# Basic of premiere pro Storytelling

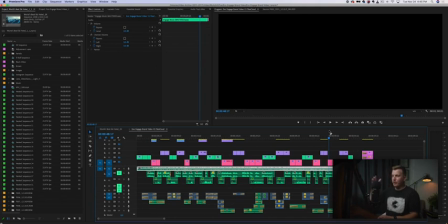996s
Then she goes out with her friends. Okay. So notice that we have a beginning, middle, and end. We have stories happening simultaneously, these different demographics, and we're cutting between them.
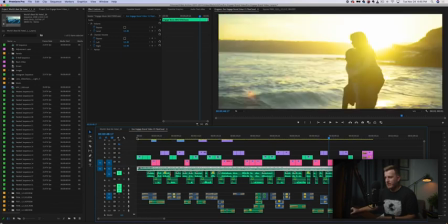1007s
So in the commercial, if I hide everything, now we start with one of the stories.
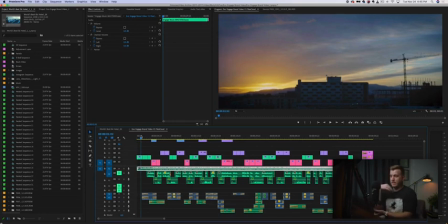1014s
And this is typically the way it goes. And if you look at commercial films across the board, you will see this over and over and over again, this format that goes like this. So you start with, your first scene. You start with a wide shot, a landscape shot that kind of sets the scene.
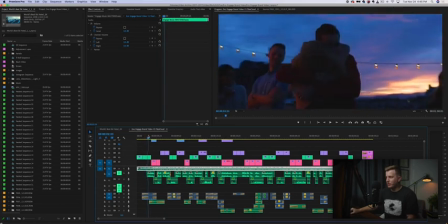1033s
We go into that scene, and of this story, we just use a couple clips, 2, maybe 3 clips. In fact, there's never a moment in this entire video that I use more than 3 clips in succession of the same story. Okay. So 2, maybe 3 clips of that scene, and then that's it.
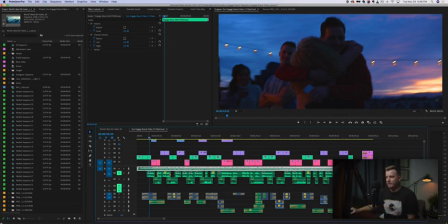1052s
Boom. So we just chop off the very beginning of that story. Then we go on to the next one. Then we show the beginning of this story.
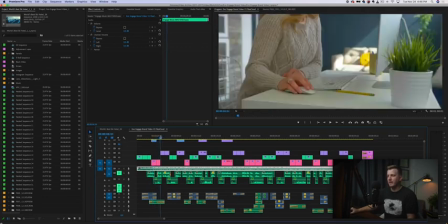1058s
Okay. Boom. 2 clips. Then on to the next one, we show the beginning of this story. 2 clips.
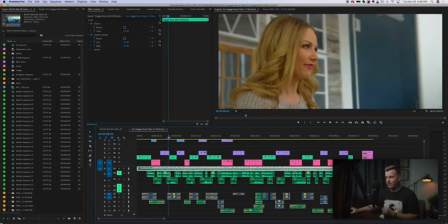1063s
Boom. Now we've just set up all of these 3 different stories. Now we move into, what are we doing here?
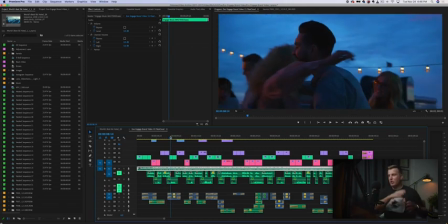1069s
Now we're going back to the first one. Okay. Progressing that story a little bit further.
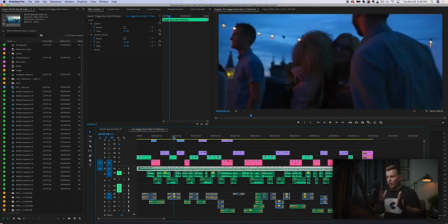1074s
Now it doesn't have to be so 1, 2, 3, 1, 2, 3 all the time.
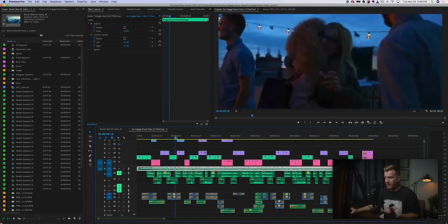1079s
Notice that we go back to the first story here. We're progressing that a little bit further. And then we're going to the third story again.
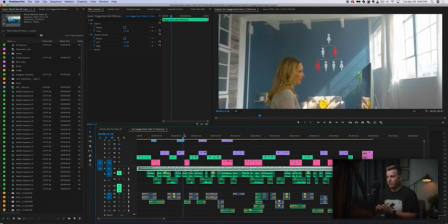1084s
Okay. So this is where you as an editor, you get to kind of put your judgment in there and decide where things should go.
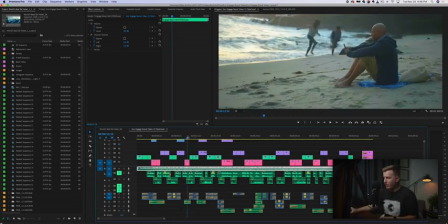1091s
And then from there, it's 1 clip of that and then 1 clip back at the second story here. Okay.
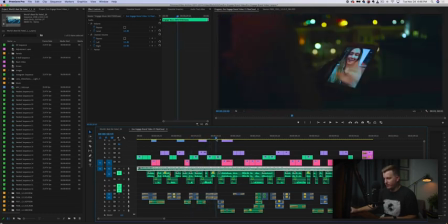1096s
And then first one, third one, first one, second one, third one, second one.
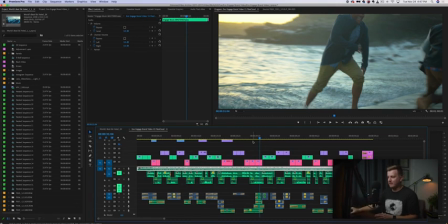1102s
I'm getting confused on which one's which. That's how we progress the edit throughout the video and tell this story. Okay. So now, kind of in general, when you're moving your clips into your timeline using, the Bob Ross method, you're moving your clips in, you're putting in the broad strokes. You can be thinking about this.
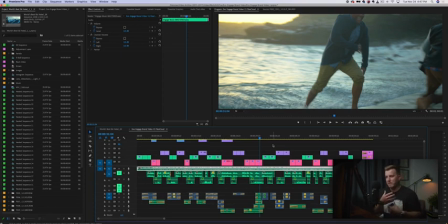1120s
Well, which story do I want to start with? Where do I want to begin the story? How do I want to set up this entire edit? And then how can I move through these? So you're figuring that out. Now, when you get in a little bit closer, a little bit more granular, now a question that I get all the time is, well, which clip should I start with?
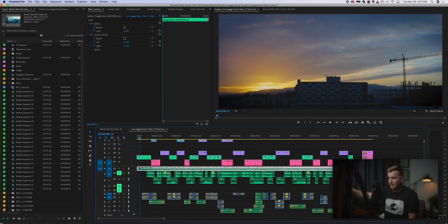1136s
Should I start with a landscape shot like this? Should I start with close up? Where do I start within this scene? And a good general rule of thumb, probably the easiest way to look at this, the easiest format for doing this is just to, if you don't know anything else, just go wide, medium, close up. Okay.
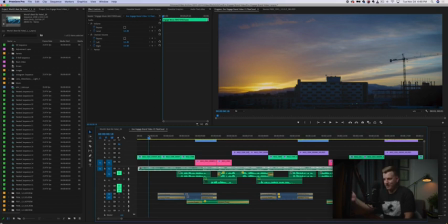1155s
Wide, medium, close up, wide, medium, close up. It works really, really well. And it's a really easy formula to follow every single time. So for example, this one starts with the wide. We have the wide landscape shot. This is showing us the location. This is where we're at. Okay. From there, we're going into a medium shot showing the entire group.
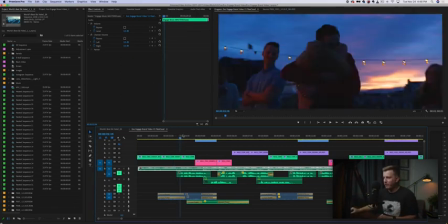1174s
Okay. We've got the main girl here in the front, all of her friends in the background. And then we go in for more of a close up of her just giving a hug to one of her friends.
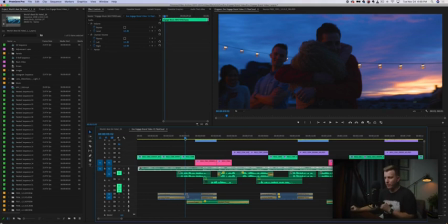1182s
Now, notice what we're doing here as well. Since this is a concept that we already talked about, showing the bare minimum and cutting through time.
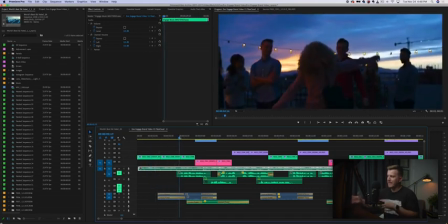1190s
So notice that as she moves in for the hug here, we're not showing the entire movement going in for the hug. We're just going from, okay, she's starting to go in for a hug, and then we're jumping to the hug.
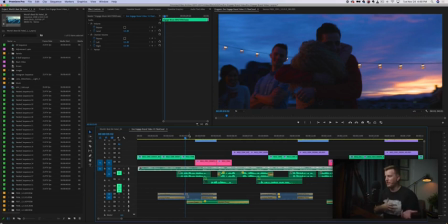1203s
All right. This is what helps keep things moving in a commercial. This is what helps keep things flowing, because in commercials, you only have 60 seconds. You've got to keep people's attention, right? And so that's what's going to help you there. Now, if I were to adjust these clips, I'm going to do a quick adjustment here, which will show you kind of what this looks like if you do it wrong.
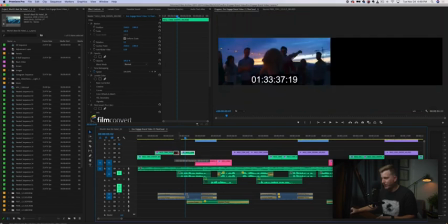1221s
If I were to adjust these clips so that this first clip actually goes all the way until she hugs him.
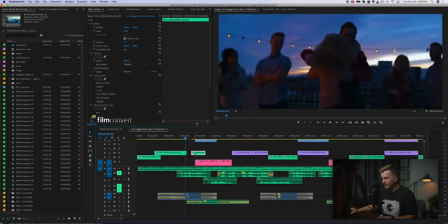1227s
So let me find that moment. Then we're going to get an edit right there. Okay, so there's our edit. This is kind of tricky because this is actually the same clip. So I took the same clip and I actually just cut out the middle of it. And because the camera's moving, it works.